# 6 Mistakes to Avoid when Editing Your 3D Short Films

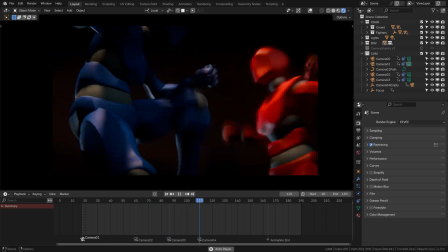0s
So, you edit a sequence of shots, perhaps for your short film, and suddenly something doesn't add up.
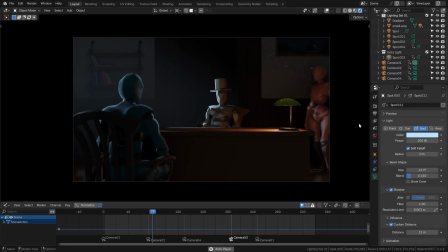6s
It's not the composition, nor the lighting, or the camera work, those are all fine.
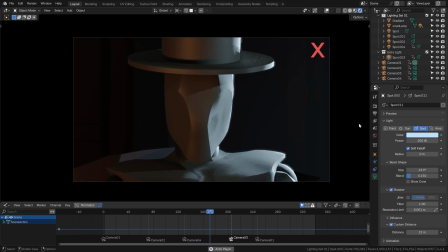11s
It's something in the way it's put together that just doesn't click.
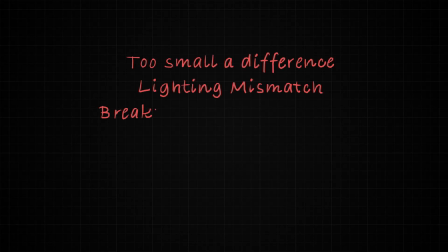14s
Well, in that case, you might want to check out these six common mistakes when editing your 3D shots together.
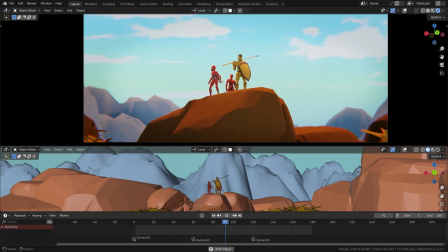20s
They might just be the cause of your troubles. These tips are an addendum to my Master Cinematic Storytelling course, which we recently released at CGBoost.
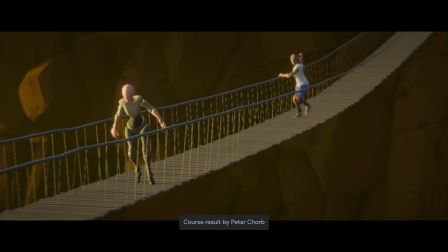29s
And really, I couldn't be happier about the student results, seeing how they improve their skill and apply all the material from the course.
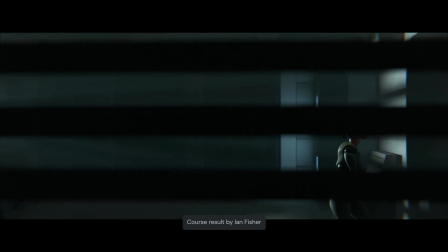37s
So if you too want to learn about art fundamentals,
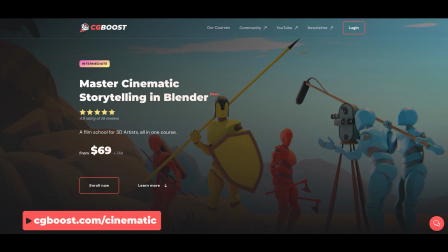40s
creating cinematic shots and stringing them together into sequences and even short films, give the course a go.
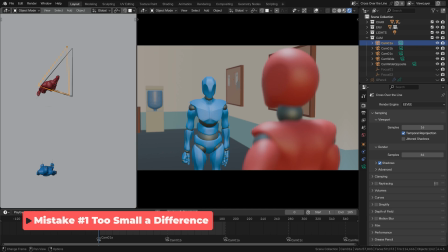47s
One of the most common mistakes when composing shots into sequences is you make a cut, but the difference in angle is too small.
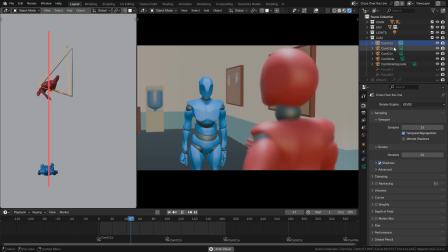55s
Basically so small, you would be better off not making the cut at all. There is a simple guideline called 30 degree rule stating that the camera should move at least 30 degrees in angle to justify the cut.
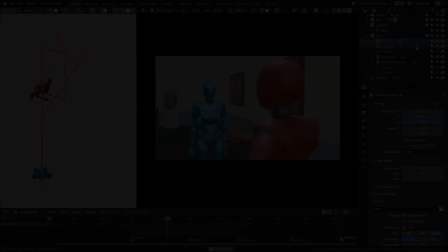68s
Otherwise, the minimal change might result in making your audience very disoriented.
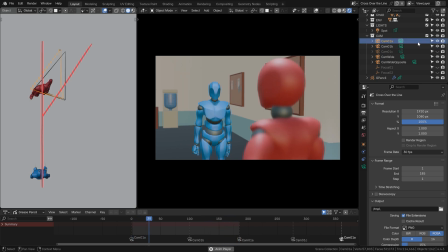74s
This confusing effect even has a name. It's called jump cut.
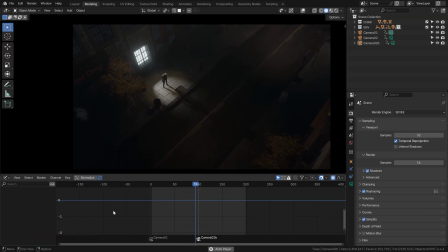79s
A notable exception are of course the cut-in and cut-away shots,
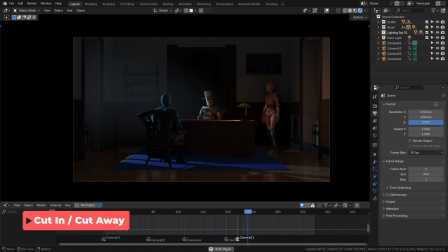84s
but those are essentially just magnifying or zooming out of what's already there.
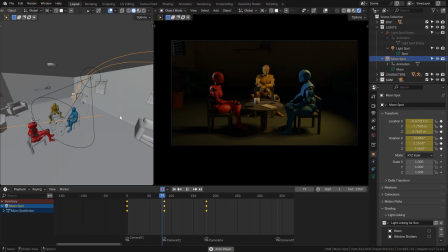89s
More on these later. What can also be problematic are sudden jumps in the contents of your scene.
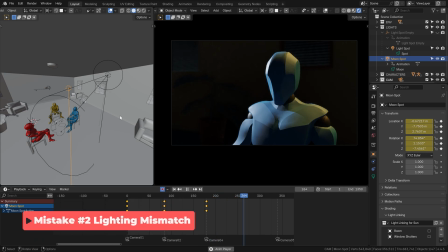96s
And nowhere it's more apparent than in your lighting. Let's say I have a scene in this room.
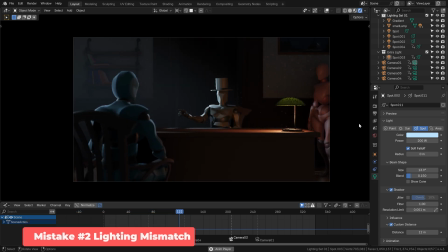102s
I cut from wide angle to close up, and then in the next shot, my moonlight is coming from completely the opposite side.
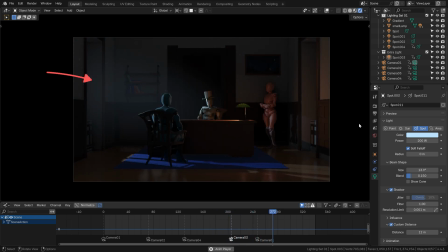109s
It may seem very obvious in this case, but this error happens quite a lot actually, and for any number of reasons, from simply forgetting to unify the lighting between shots, or very often when you flip your shot horizontally.
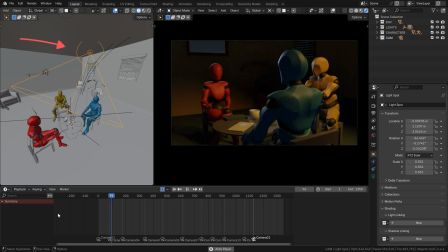123s
Don't get me wrong, you can totally get away with a bit of light turning between shots. Filmmakers do this all the time, they vary their light sources,
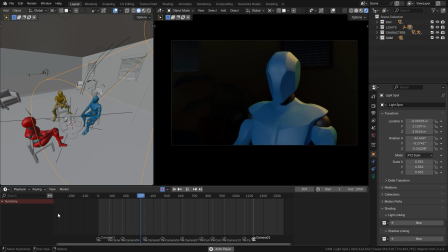132s
changing the angle of the light hitting the actor to better serve the purposes of the individual shots,
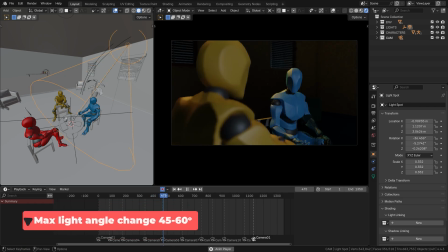137s
but there is a limit, usually right around 45 or 60 degrees in change.
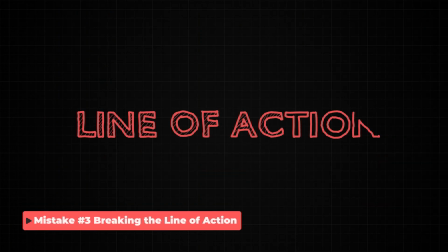143s
The topic of line of action and getting across it is one of the most important rules of cinematography.
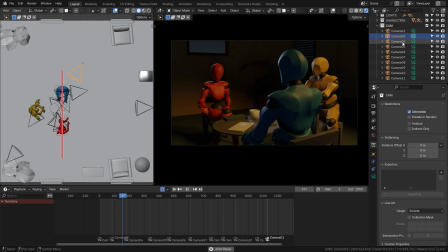149s
I dedicate a whole section of the course to it, including several exercises and scenes to practice it.
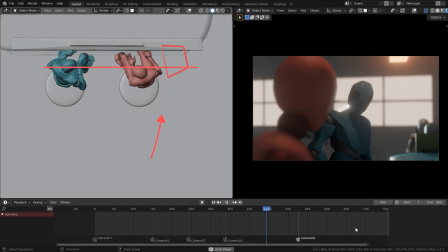156s
The simplest way to demonstrate this rule is with a moving object.
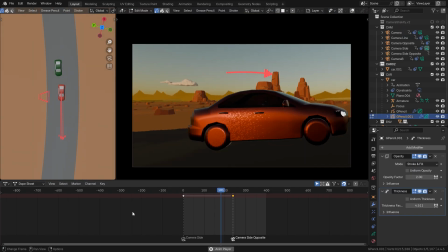160s
You simply cannot have a cut where these cars are riding from the left to right in one shot and then from the right to left in the next.
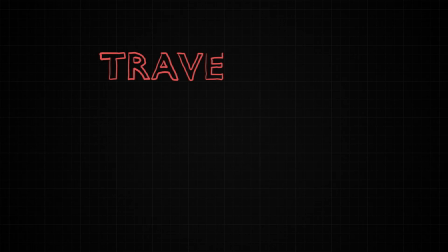169s
That way it almost feels like it's different cars. What you have to do is choose a number of ways of traversing the line.
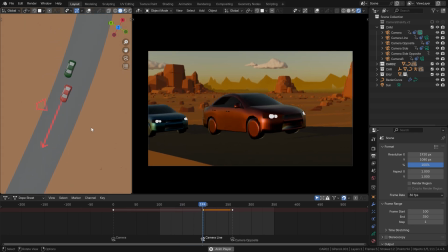177s
The simplest one, jump on the line and then cross it. Upholding the direction of movement is just one of the aspects of the so-called 180 degree rule.
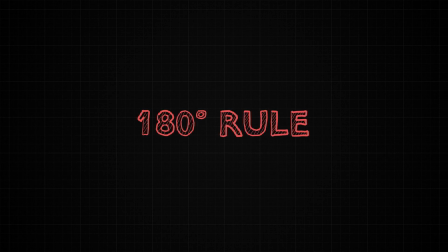191s
Yeah, so many degree rules, but they're all about one thing,
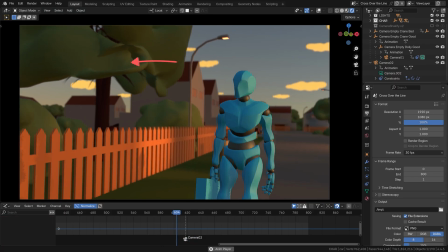195s
ensuring the continuity and making the sequence easier for the audience to read.
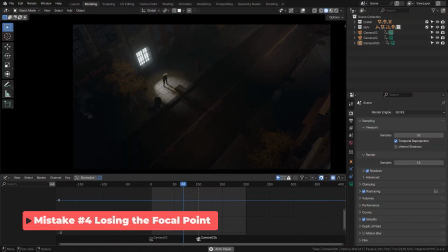201s
Another thing that can totally throw off anybody watching your videos is a sudden change of focal point, especially in these sorts of cut-in shots.
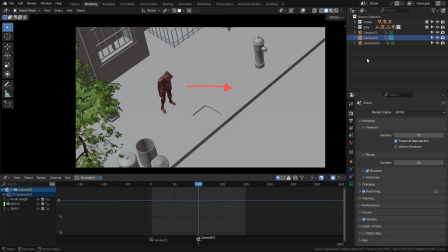209s
Let's say I change my camera and now the second shot suddenly shows the hero in this area.
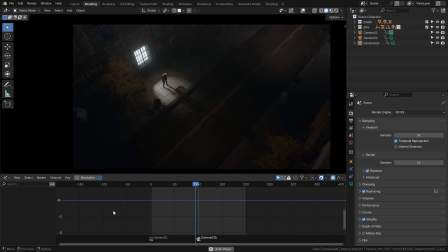216s
Again, when I let the scene play out, it almost feels like the second shot is from another sequence and it's just not pleasing to watch.
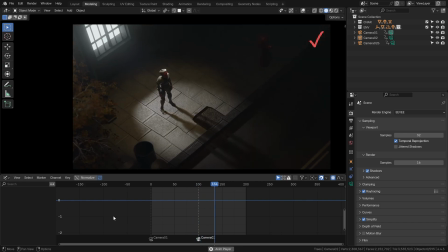224s
So if you decide to magnify any detail in your scene, or in an opposite case,
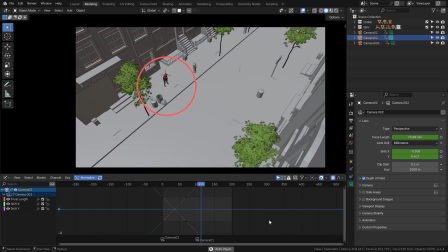229s
jump away to wide shot, always try to keep the focal point roughly in the same area.
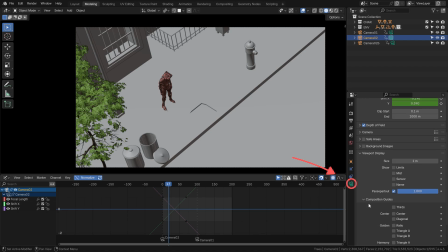235s
To help you out, you can always activate these overlays to better judge where to put the focal points.
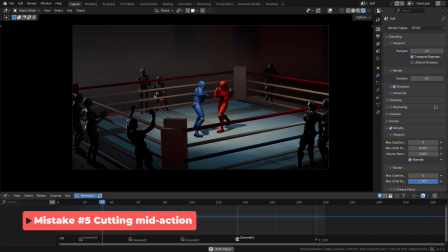241s
With this rule, we're getting into a more subjective area,
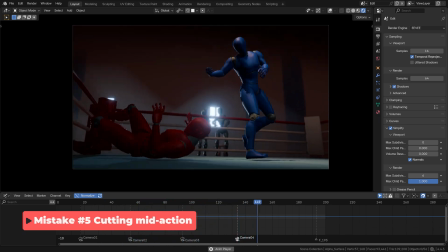244s
especially when it comes to action sequences I personally like to avoid cutting in the middle of a prominent move.
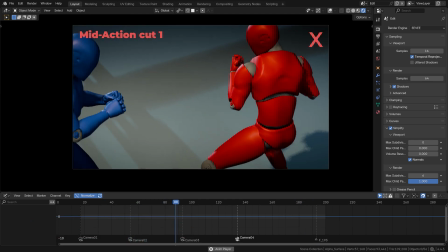251s
If you do so your sequences may turn into a confusing mess with the action being pretty unclear.
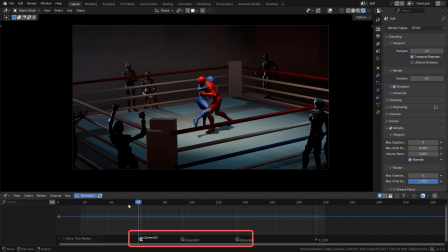258s
Instead when you position your cut somewhat to where one action ends and another begins you will make everything flow better and make it more readable.
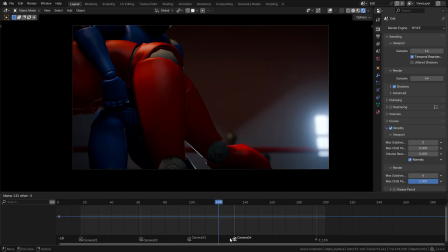267s
Not all filmmakers uphold this but it's my personal conviction that action scenes and
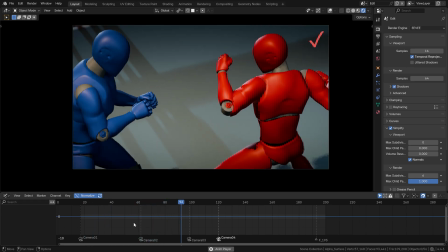272s
generally any scenes with movement should cut at the beginning or end of a major move.
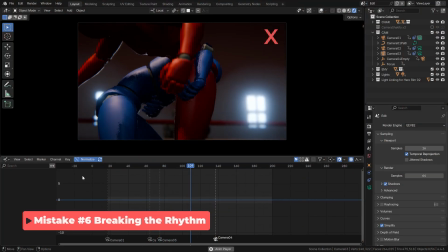279s
There should be a rhythm to your editing. One that you should try your best to not break too violently without a good reason.
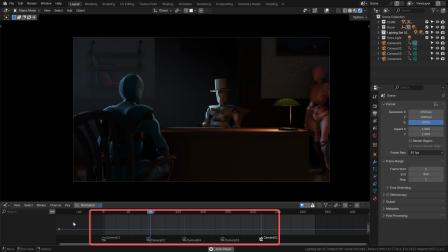287s
For example, in this sequence, we have a series of calm shots, roughly about 70 frames long and all floats nicely.
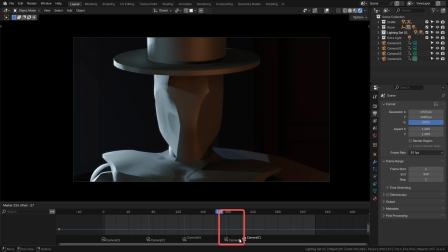295s
But what if I break this rhythm with a random super quick shot? Is there a reason for it? I mean, if something very quick happened in the scene, that could be a valid reason. But it's not the case here.
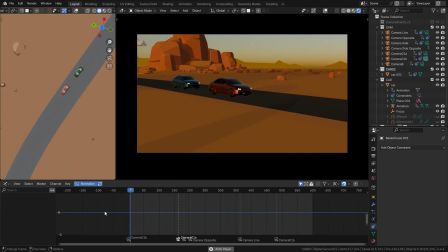306s
All this one did was breaking the rhythm of the cut. Or here you have a fairly long establishing shot of the car chase,
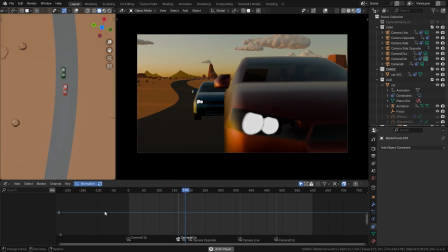313s
and then you add two quick random shots, only to return to the slow rhythm right after.
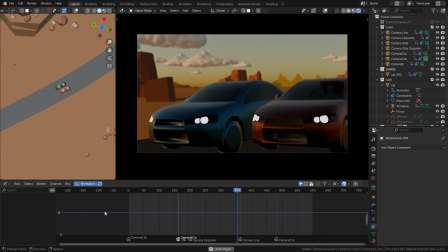319s
If anything, you should at least obey the rule of threes. If you do something in your edit just once, it's random.
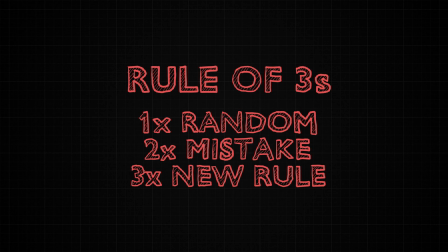326s
If you do it twice and never repeat it, it's a mistake. And if you do it three times, you are establishing a new rule.
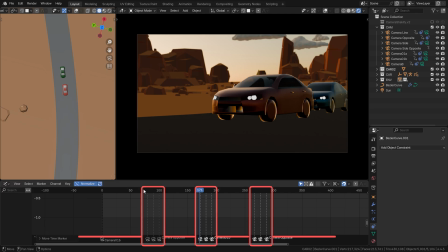334s
So if we do the random thing three times instead of once or twice, we have made a new rule and established a new rhythm.
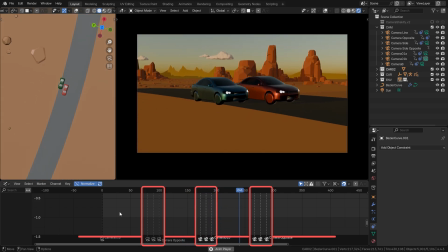344s
But take care, the repetition doesn't need to be perfect every time. In fact, it's not advisable, otherwise it becomes too rigid.
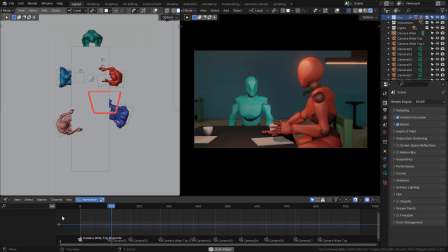353s
Editing shot sequences for films is a complex thing, and there are infinite ways and styles to do it.
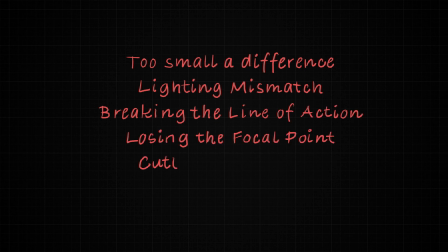359s
If, however, you want to avoid the most common pitfalls, I suggest you think about these most common mistakes in your future videos.
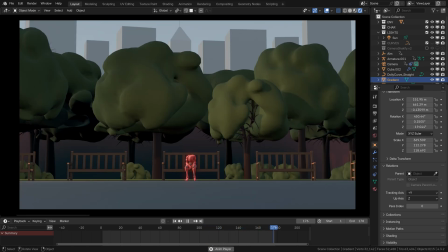367s
And if you want to go much deeper into topics like line of action, various types of sequence types and cuts between them,
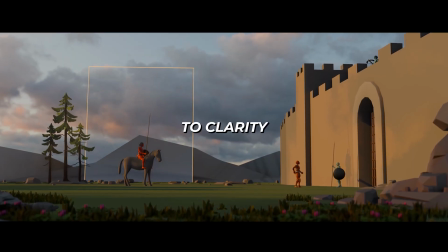374s
definitely check out my latest Master Cinematic Storytelling course, because into it I poured all my knowledge about CG cinematography.
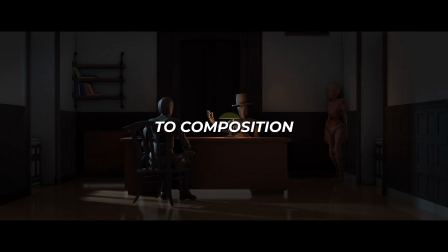383s
From contrast to colors, from composition to camera movement and sequences, I talk about it all.
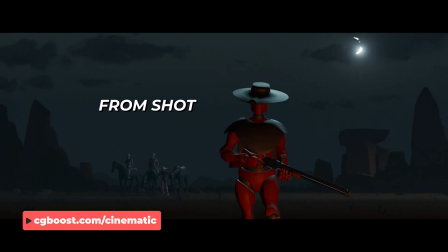389s
So give it a shot if you want to practice the fundamentals. Until next time, stay creative my friends.
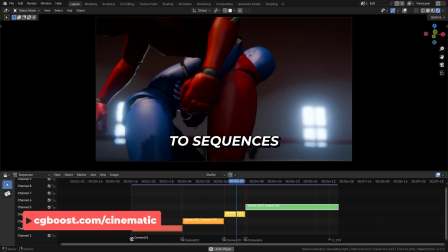395s
Martin out.